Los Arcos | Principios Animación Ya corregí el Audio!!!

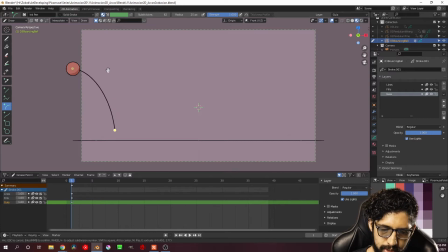4:06 Vamos a ponerla algo así y con esta herramienta podemos suavizar esa curva, algo así. Ahora, sin soltar la herramienta ni presionar Enter, puedo presionar la tecla E para tener una nueva extensión a ese trazado. Presionando la tecla Shift va a generarse en horizontal de manera lineal, es decir,
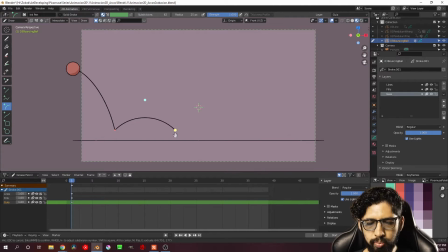4:26 100% horizontal, y puedo poner otro punto y manipular este arco, algo así. Y repito el proceso, E, Shift para que se vaya recto. Obviamente, como vamos a estar tomando en cuenta los principios que vimos en el video pasado, cada uno de esos arcos va a tener una altura menor, ya que el rebote va a tener una altura menor.
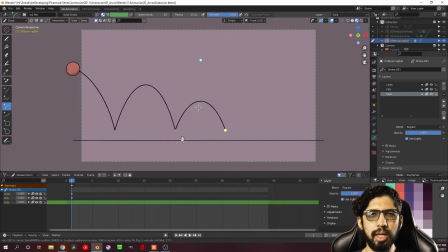4:45 También en el desplazamiento horizontal vamos a tener un poco menos de desplazamiento, ya que se va a perder energía y obviamente no se va a poder desplazar la misma distancia que en el rebote anterior. Algo así, E, Shift, algo así.
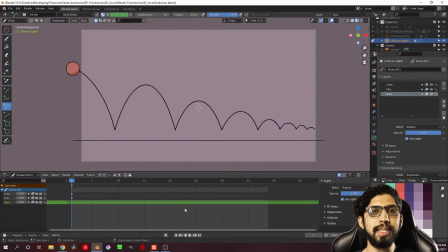5:04 Y listo, ya que tenemos nuestra guía, ahora sí podemos empezar a marcar las poses de nuestra pelotita. Voy a bloquear esta capa de guía y como yo ya tengo dibujada mi pelotita con su relleno y todo eso,
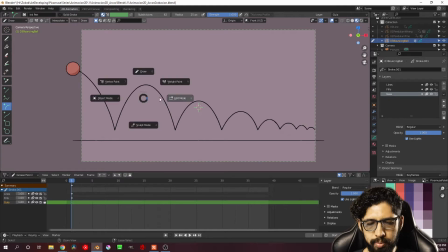5:17 puedo hacer este movimiento utilizando el modo edición. Voy a irme a modo edición, voy a seleccionar todos los elementos de mi pelotita. Como tengo bloqueada la capa guía, no se selecciona nada de esa capa y voy a empezar a marcar mis poses.
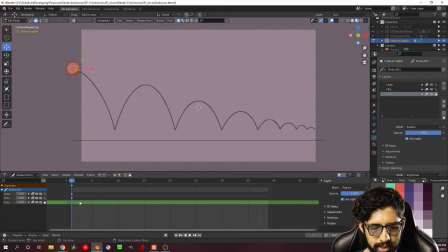5:32 Ahorita no me voy a preocupar por el timing, es decir, por el espacio entre keyframes en la línea del tiempo, pero sí por dónde tiene que caer y las poses claves de cada uno de los rebotes.
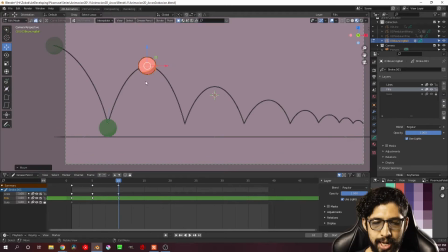5:47 En esta parte es muy importante ubicar las poses claves de tal manera que el arco caiga en el centro o muy cercano al centro de mi objeto.
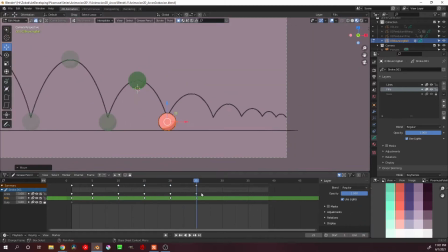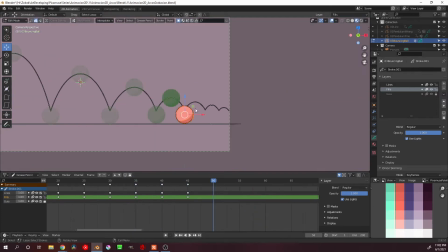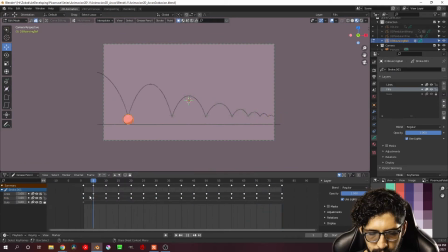6:13 Ya tengo marcadas las poses clave de mi animación, pero como ahorita las tengo nada más con un timing que es igual entre cada pose, si yo reproduzco, se va a ver de la misma velocidad con cada rebote.
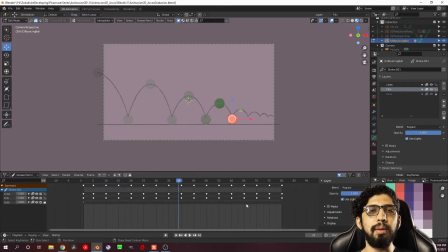6:27 Recuerden, en la parte del timing, cada que nosotros perdemos energía, tenemos que reducir el timing, ya que la velocidad va disminuyendo. Entonces vamos a tener que espaciar un poco menos entre cada uno de los keyframes. En esta parte es muy importante
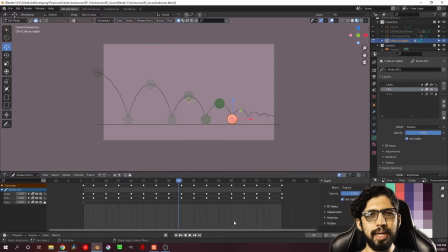6:44 reproducir la animación para darnos una muy buena idea del tiempo que pasa entre cada keyframe y así notar si la animación va por buen camino.
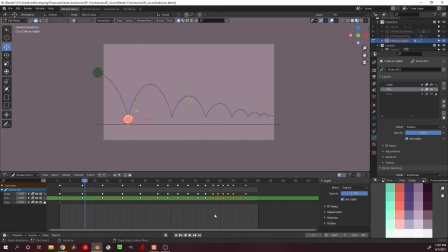Ya que hice pose to pose todas las ubicaciones o todas las posiciones de mi pelotita, ahora sí podemos empezar a transicionar entre ellas.
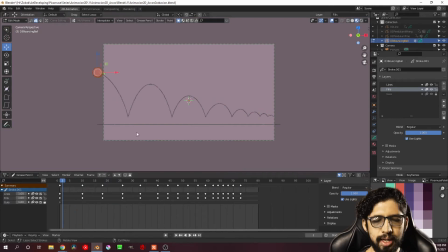7:16 Aquí tenemos de dos. Una, podemos hacerlo mano a mano e ir distribuyendo cada uno de los keyframes controlando el spacing, o podemos utilizar la interpolación, que aunque de un inicio nos vaya a quedar mal o no vaya a quedar realista porque va a ser una transición recta,
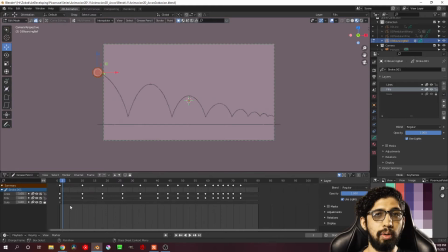7:35 después podemos editarla con algunas herramientas. Entonces vamos a hacer eso. Recuerden, para hacer la transición solamente tenemos que ubicarnos entre dos poses clave. Nos vamos al menú de Interpolate, checamos que estén todas las capas para que tanto los contornos como los rellenos, que los tengo en capas separadas, sean interpolados.
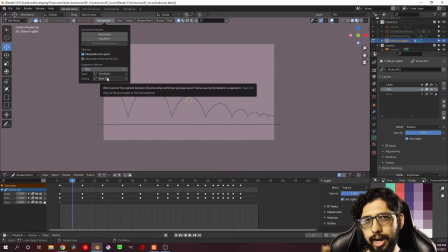7:54 Elegimos el tipo de interpolación, su easing para controlar el espaciado, que en este caso va a ser Easy In, y presionamos Sequence.
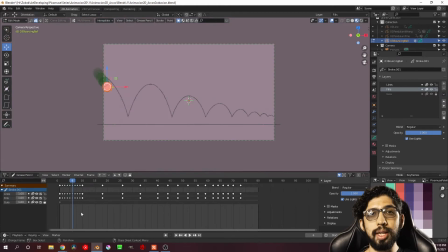8:03 Y así podemos hacer con todas las partes de nuestra animación.